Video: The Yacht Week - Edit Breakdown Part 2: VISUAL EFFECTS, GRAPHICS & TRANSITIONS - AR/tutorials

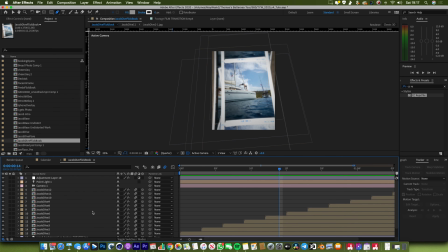(32:58)
So the first thing we need to do is we need to get our image sequence sorted. So this is the original image sequence.
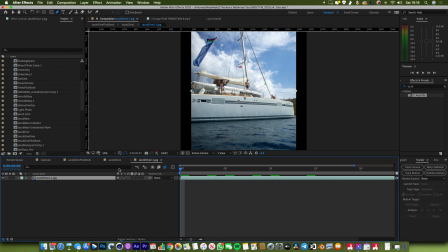(33:04)
And it's actually just a series of JPEGs that were shot by our wonderful underwater camera guy, Fraser Janes. Check him out on Instagram, absolute legend. So I just imported these images as an image sequence into After Effects. And then the kind of tedious thing about this was putting each one of these in a different frame. So you can see here, this image sequence is used in all of these different compositions,
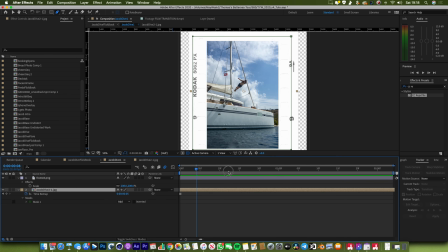(33:23)
1, 2, 3, 4, 5, 6, 7, 8, 9, 10. So I'll just jump into number 1. So I found this pack of film templates and borders on Envato Elements.
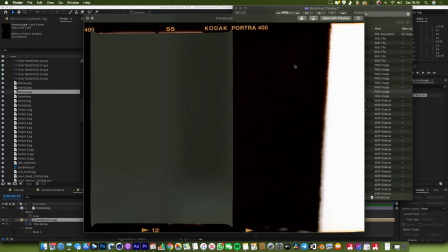(33:31)
There's plenty of these sort of things on the internet. I'm pretty sure you wouldn't struggle to find similar things.
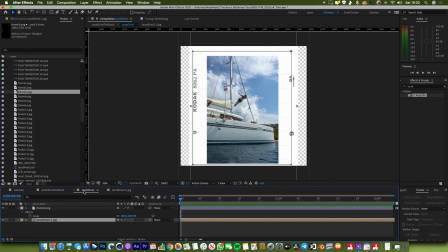(33:35)
So I just downloaded a bunch of them. So what I did is I put this image sequence inside all of these different frames, and then I froze the sequence by right-clicking,
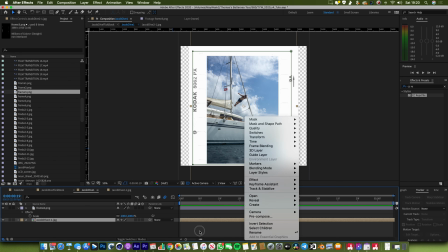(33:44)
going time, and then freeze frame, and then freezing the sequence at a different point each time.
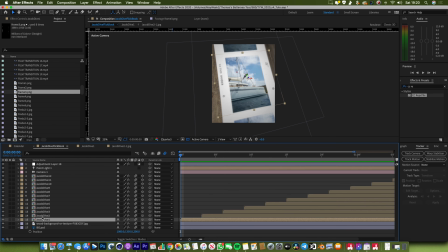(33:49)
So if I go back into the main comp, you can see all of these different images that we've got, 1, 2, 3, 4, 5, 6, 7, 8, 9, 10, 11, 12. All of them are frozen at a different point. And then to make them a little bit more interesting, I added a bit of rotation on some of them. So this is the film frame, and then this is the image sequence itself. If I just delete this mask, you can see the image itself I haven't rotated, but I have rotated the frame. So I put the frame on top of it like that. And that just means when we come into the composition and we come to layering them all on top of each other,
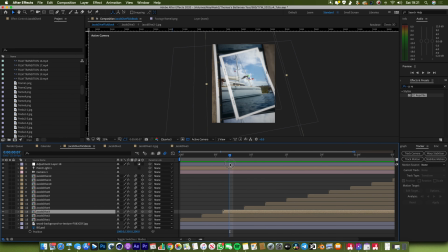(34:19)
the images themselves underneath will always line up, but the frame is at kind of wonky angle, and it just makes it seem a little bit more kind of organic and natural and a bit more surprising. And I think it gives the kind of thing a bit more charm and a bit more character to have the images offset at different angles like this.
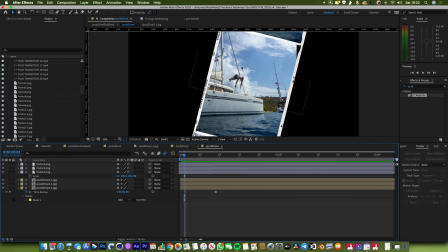(34:36)
But crucially, the only thing that I twisted was the frame itself. It wasn't the image underneath.
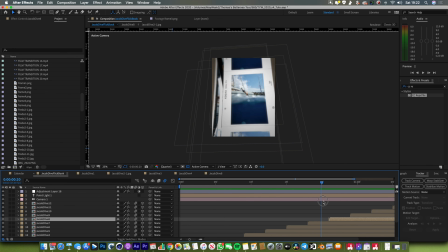(34:42)
So once you've got all of the images laid out in the different compositions inside each one of these different frames, I'll show you how I created the animation as well.
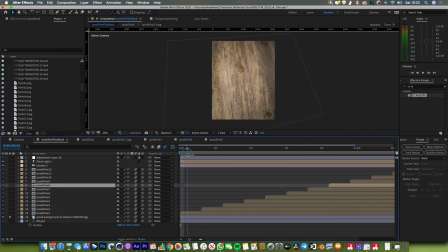(34:50)
At the very back, we've got this kind of wooden background texture, so it just makes it feel like it's sort of on a nice wooden table. I quite like that. So I created a 3D camera and I moved around the position and the point of interest so it just moved backwards like this.
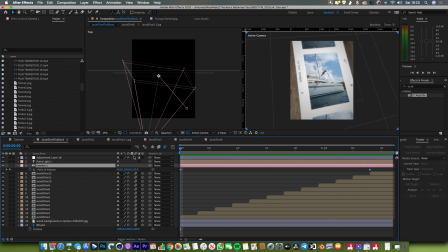(35:03)
So let me show you two views, because it's sometimes quite tricky to see how an After Effects camera is working. And the thing that I've done here is basically I've keyframed the point of interest to move backwards. And then I think overall, so it starts, if we're looking at the Z position here, that's the interesting thing, which is this 100 value.
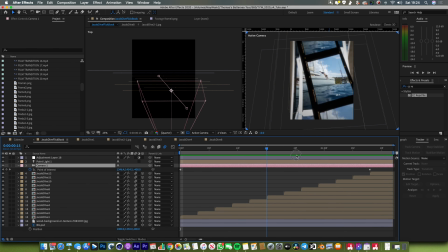(35:19)
So that's there, this point of interest. If we come to the end of the sequence here, the Z value is on -1000. So the point of interest has moved 1000 pixels in that direction. And it's also moved a little bit off to the right. And I wanted that because I just wanted there to feel like there was some sort of consistent flow as the shape of the person diving is also moving off to the right.
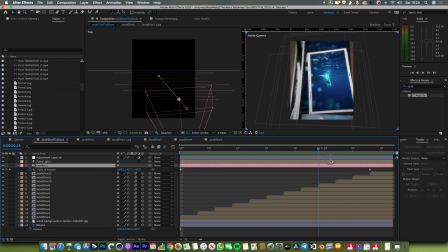(35:37)
So we're moving backwards in three-dimensional space and we're also moving off to the right. And as you can see, as we're moving back and as we're pulling back, all of these new layers are appearing in front of the camera. So plop, plop, plop, plop, plop, plop, plop. So each image in the sequence is coming in after, I think it's after 3 frames. And then what I've done is I've positioned each one of these 100 pixels apart.
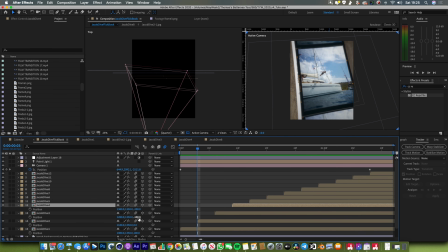(35:57)
So if I open up some of the position values, you can see it goes from -100 to -200 to -300 on this one. So as the camera's moving back, it's moving back 100 pixels each 3 frames. So we're on 0 here, I'll go 3 frames forward, 1, 2, 3, and the camera's now moved back -100 pixels.
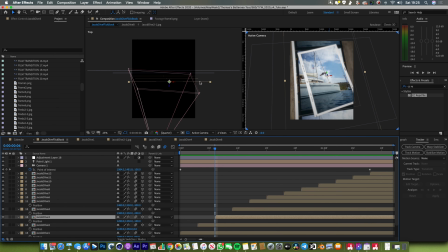(36:14)
But a new image has dropped in, and that was 100 pixels closer to the camera. So it means that the overall separation and the overall distance between the images and the camera is the same. And that's how we create this kind of nice, consistent Flickbook sequence.
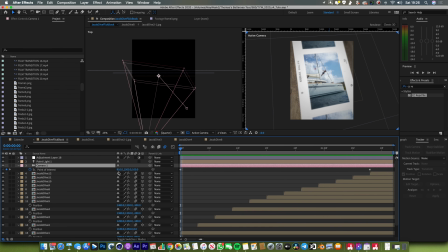(36:29)
And then once you've got your point of interest fixed and nailed and in the right place, then you can animate your position as well. The position just affects like kind of the orientation and the angle of the camera. So I could have come all the way back here. And the cool thing about it is if I do that, because my point of interest has been keyframed, the camera is always going to be looking at the right thing.
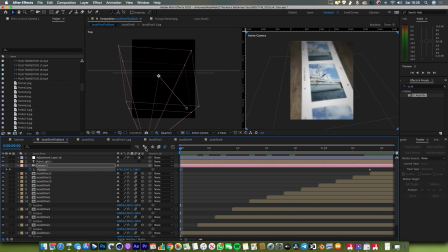(36:47)
It's just looking at a slightly more shallow angle. So I think I added a couple of keyframes onto the position there. We could have moved this one. It could have been, we could go crazy and we could come all the way up. So we could create a kind of mad transition where we go all the way up like that with loads of like a really dynamic camera move.